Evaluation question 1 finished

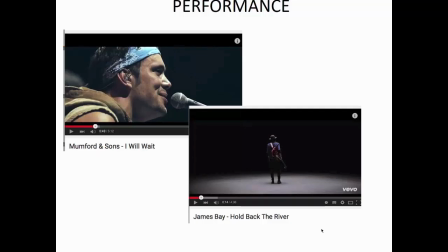They also remind the viewer that the soundtrack is important in the video. This is backed up by Gow in 1992, as he says, performance orientates that the recording of the music is the most significant element.
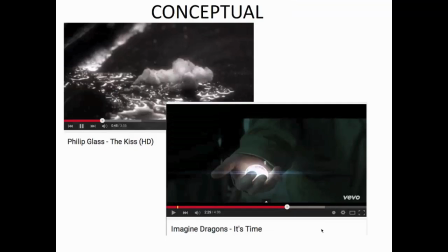So, conceptual common conventions. These type of videos relies on metaphors and poetic form. They make significant use of the visual effects to attract the eyes as well as the ears. This was set by Lorch in 1988. This is particularly emphasised in Imagine Dragons It's Time.
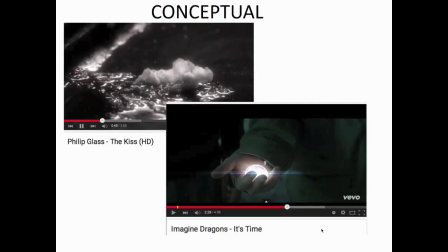The lead singer starts floating in the air, which is down to the visual effects. Conceptual music videos create a mood and atmosphere. They can seem confusing at first, however there is multiple meanings behind them so that the interpretation can be personal to the reader and their experiences.
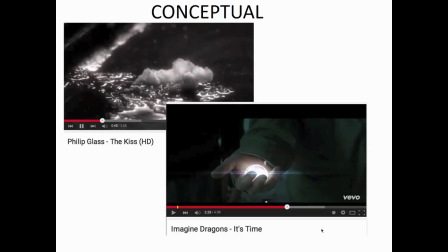This sort of goes along with Stuart Hall's negotiated reading theory, because the viewer may pick up on the meaning of the music video that the director's trying to get across, however they may interpret in a different way. And there are a few music videos, well, most music videos that are a mixed bag. So a mixed bag music video is a combination of all three: conceptual, performance and narrative. They allow a wider target audience because it can cross over to multiple audience types. It's more exciting and there's more shots, you don't just get one over the other.
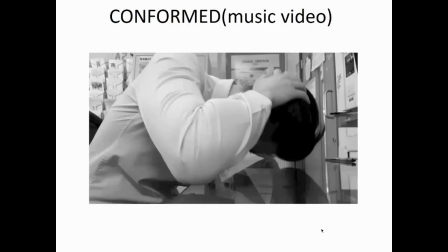So how I conformed in my music video, the narrative perspective of it, I used Torgeron's Equilibrium. It has a happy ending, there's a problem that is solved, and he goes through a journey in his music video.
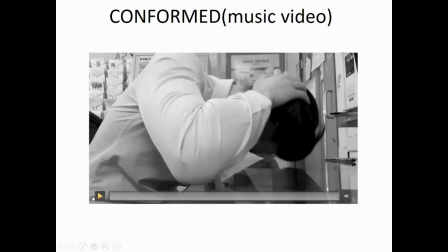I'm just going to play this for you, so you can see that. Slight clip.
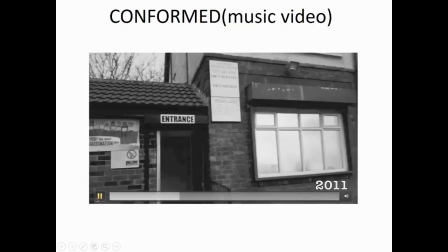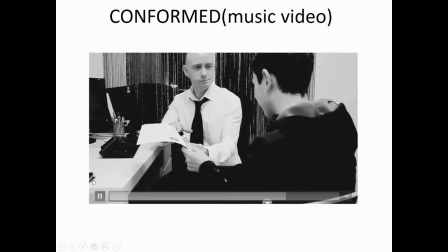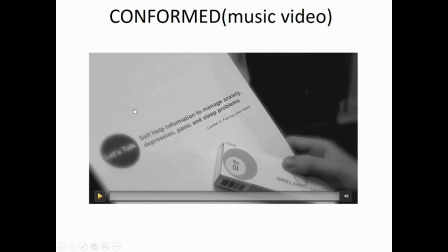Facial expressions, it goes from black and white to normal colours. The clothes move from blue to red, so it sort of shows that journey. Connotes his mood, the weather, the rain and the downpour. It's all the mise-en-scène of a narrative.
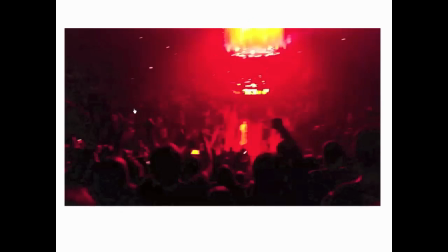Performance element, I tried to add this into the end of my music video to follow that convention. The song is sung in concert, not by Tom the actor, but by the actual band, but I just think it adds a realistic element to it, so I'm just going to play this for you.
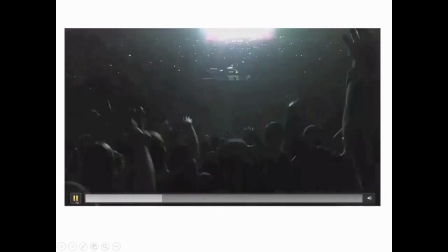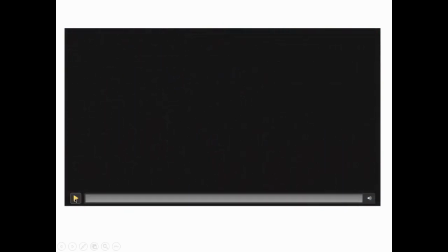As you can see, there's a lot of fans, it's very arena style, and I just wanted to add that performance element in. Also the performance you can see with lyrics and visuals, and the music and visuals as said by Andrew Goodwin.
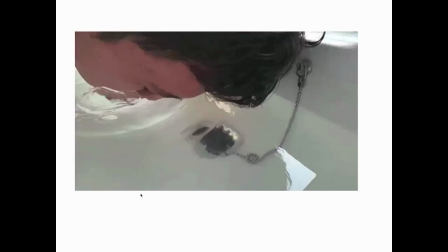Conceptual, I use in my music video as the water. The water splashes on his face, and it's like a connotation that he is cleansing himself of all the bad things that has happened,
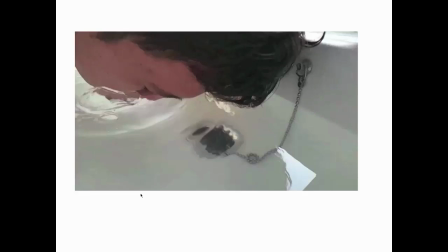as well as being downpoured by a hose which looks like rain. He's sort of washing off all those bad memories and he's becoming a new person. It sheds a skin off him. I'll just show you this.
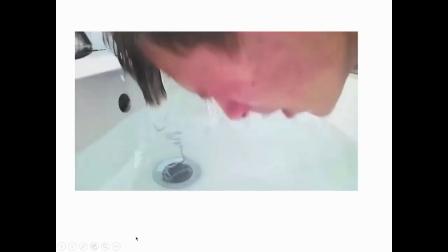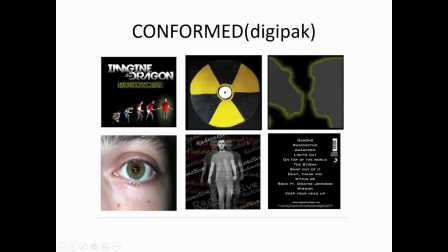In terms of my digipack, how I conformed, I used a title. Obviously I used the artist. It's very simple, it's just them, it's nothing else on the page. The artist is featured, even though it's not a close-up.
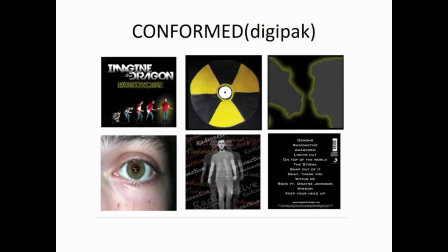There's a colour theme, there's yellow and black, it's pretty obvious, and throughout the whole digipack there's a radioactive symbol, so that theme carries on.
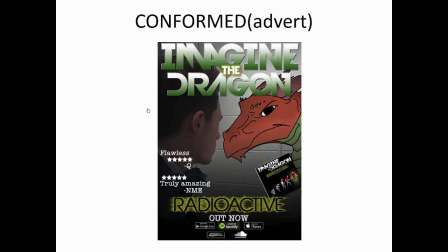How I conformed to conventions in my digipack advert, there are reviews, which most adverts do contain.